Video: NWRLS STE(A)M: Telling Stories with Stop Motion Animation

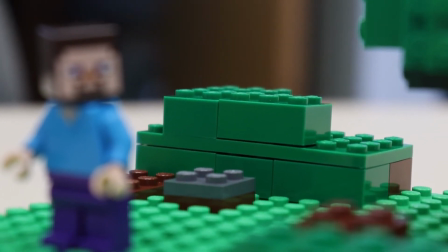244s
When you put things in the background, it can bring your animation to life, making it look like it takes place in a real place, like it would in the real world.
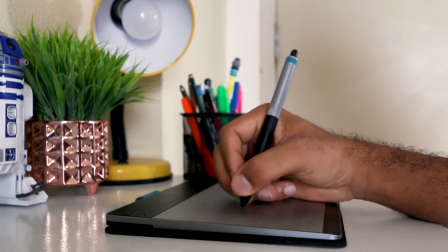253s
Second, once you've decided on what style you're going to be animating in and what props you'll use,
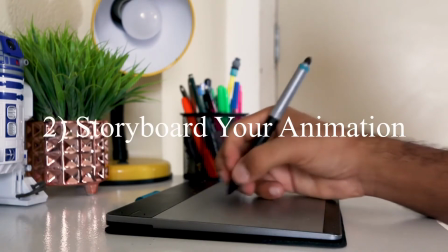258s
it's time to storyboard. A storyboard is a plan for what you want to animate.
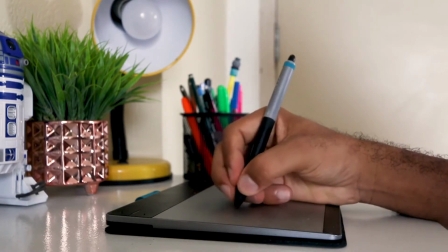263s
You could dive right in and start animation, but if you really want to have a beginning, middle, and end for your story, it's best to have a plan.
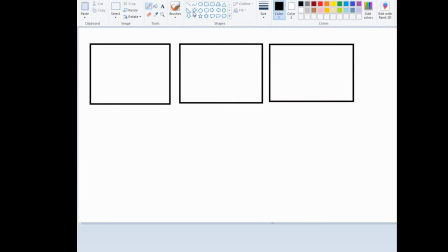269s
Now try to picture what your animation will look like once it's in motion. Do you want someone to open a door and find something scary inside? Or have a pair of kung fu fighters having a sparring match? Try to pick a topic that you would enjoy watching, then break it up into 3 chunks: beginning, middle, and end.
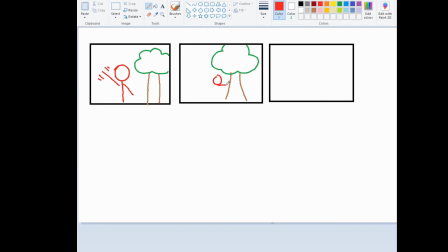286s
For my storyboard, I want my character to give a wave, then chop down a tree, then to climb as high as he can. Once he's there, he can wave again. And that's it. The story doesn't have to be big or difficult. In fact, make your first animation easy so that you can practice. Then as you improve, you'll be able to tackle projects that really come to life on the screen.
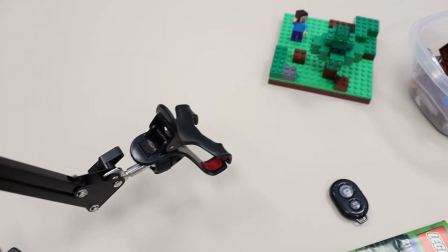307s
Now third. Now that we have our props and our storyboard plan, it's time to get everything set up for shooting.
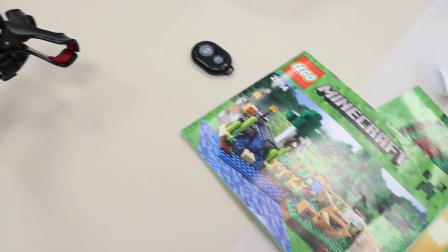314s
Go ahead and find a wide open space that'll be easy to set up your props. Have your storyboard handy and start building the stage for your beginning.
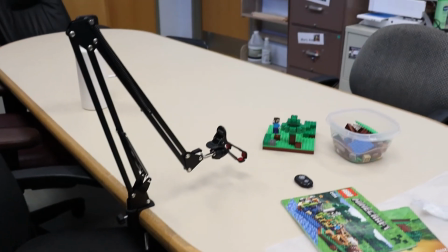320s
You'll need a way to take pictures one at a time for this. What I recommend is a cell phone with some sort of stand.
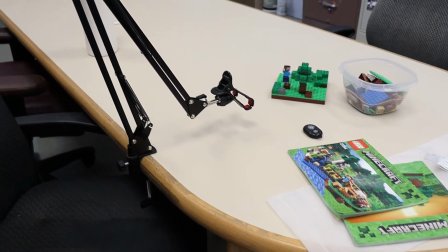325s
You can set it up on books or lean it against the wall, just make sure the phone doesn't move very much.
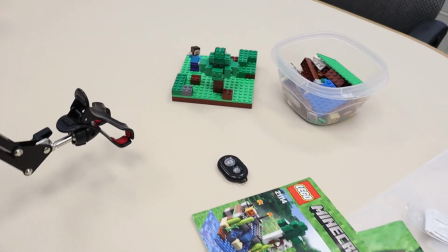331s
For the actual picture taking,
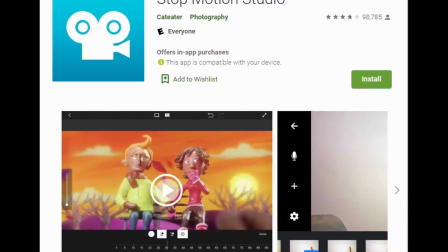333s
I recommend a stop motion app called Stop Motion Studio because it's available on iOS and Android and because it's completely free to access the basic features.
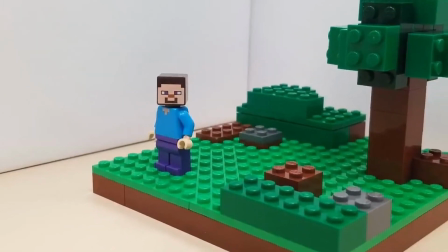341s
Point your camera at your scene and start up the app. It's as easy as pressing New Movie, tapping the camera, and starting to shoot.
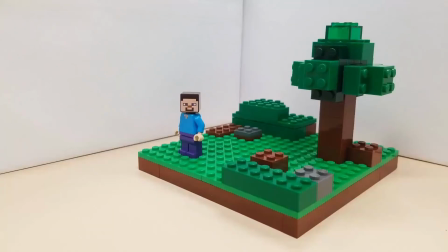349s
Then begin to take your first images. Now, a still image isn't what we're aiming for, so you'll have to create the illusion of movement.
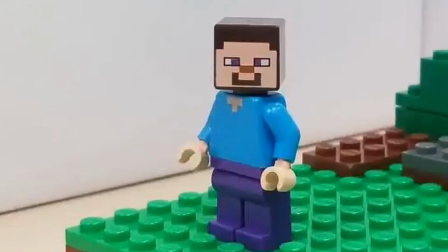356s
The way you do that is by making tiny changes to what is happening in your scene and taking another picture. In my animation, my character waves his hand. I took a different picture anytime I moved his hand even a little bit, making sure to include all the places where his hand would go in between.
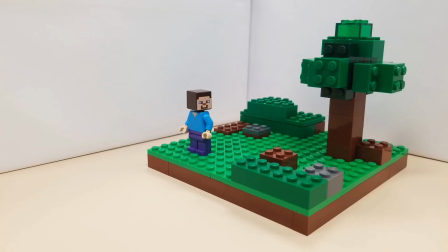372s
Same with walking. If you move things too much between pictures, your movie will look jumpy. Take your time, be patient, and move your character very slowly. It will pay off by making your movie look smooth in the end.
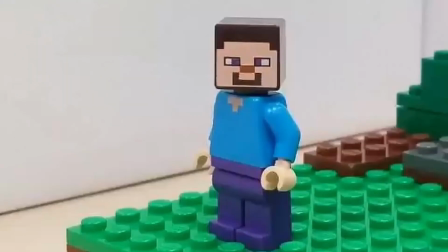384s
This is also the importance of storyboarding. Since I know that my character is supposed to wave, I have him wave.
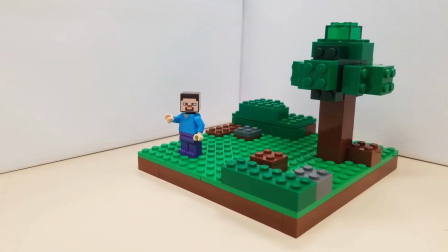389s
But the next step in the video is having him chop down a tree. That means he needs to go from waving to walking toward the tree, which is more animation for me to do.
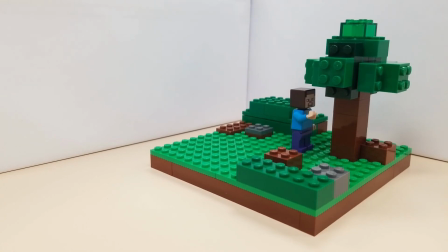398s
It's important to keep in mind where your character is coming from and where they are going. Do this for each part of your storyboard, beginning, middle, and end. Once you're done, you'll have the option to save your video and mess around with some settings.
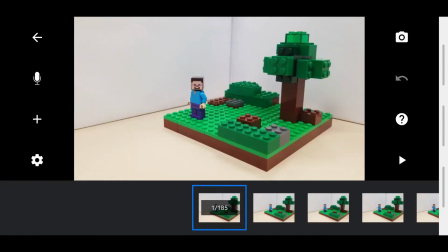410s
If your video plays too slowly, try adjusting the frame rate by clicking on the gear and sliding to a higher number.
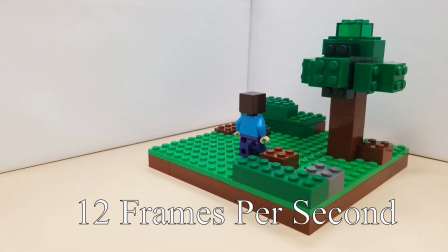415s
The higher the number, the faster your phone will move from picture to picture, and the faster your video will move.
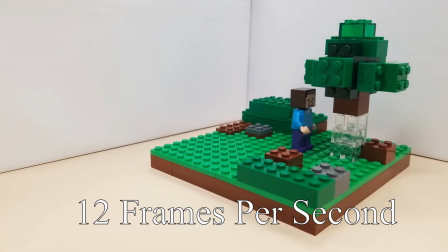420s
As a goal, many silent movies of the past were filmed between 16 and 24 frames per second.
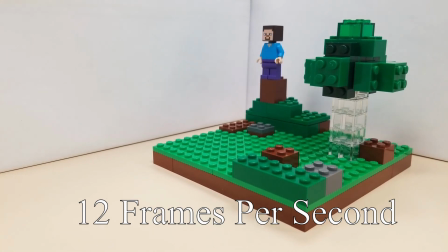426s
Try to make your movie look smooth when your number is in that range. And if it doesn't look smooth, no worries.
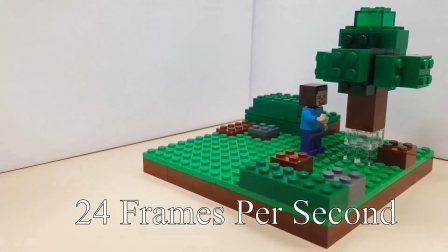431s
You can always try again. Take more pictures and make fewer movements between each of them till you can really create the illusion of motion. And that's all for the stop motion video. I hope you enjoyed it. If you made your own stop motion videos, we'd love to see them. Share them with us on our Facebook page so that we can have a look. If you want some inspiration on some stop motion videos you can watch at home, you can feel free to check them out from the local library and we'll deliver them curbside to your car. Stay tuned in to the library's Facebook and YouTube page. We have one more summer reading program video for you guys to see, and I hope you'll enjoy it. Stay safe, wash your hands, and we'll see you next time.
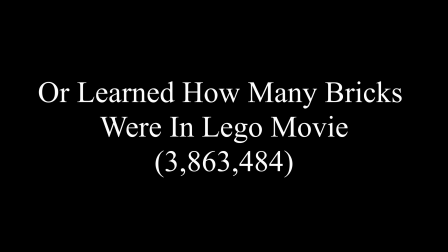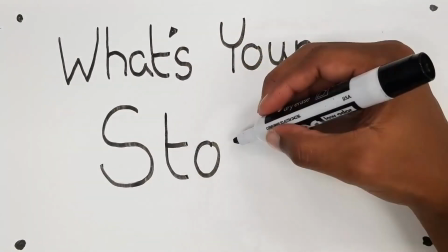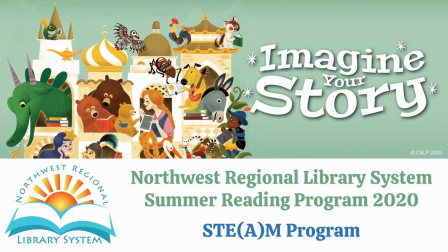484s
Okay, I'll take that.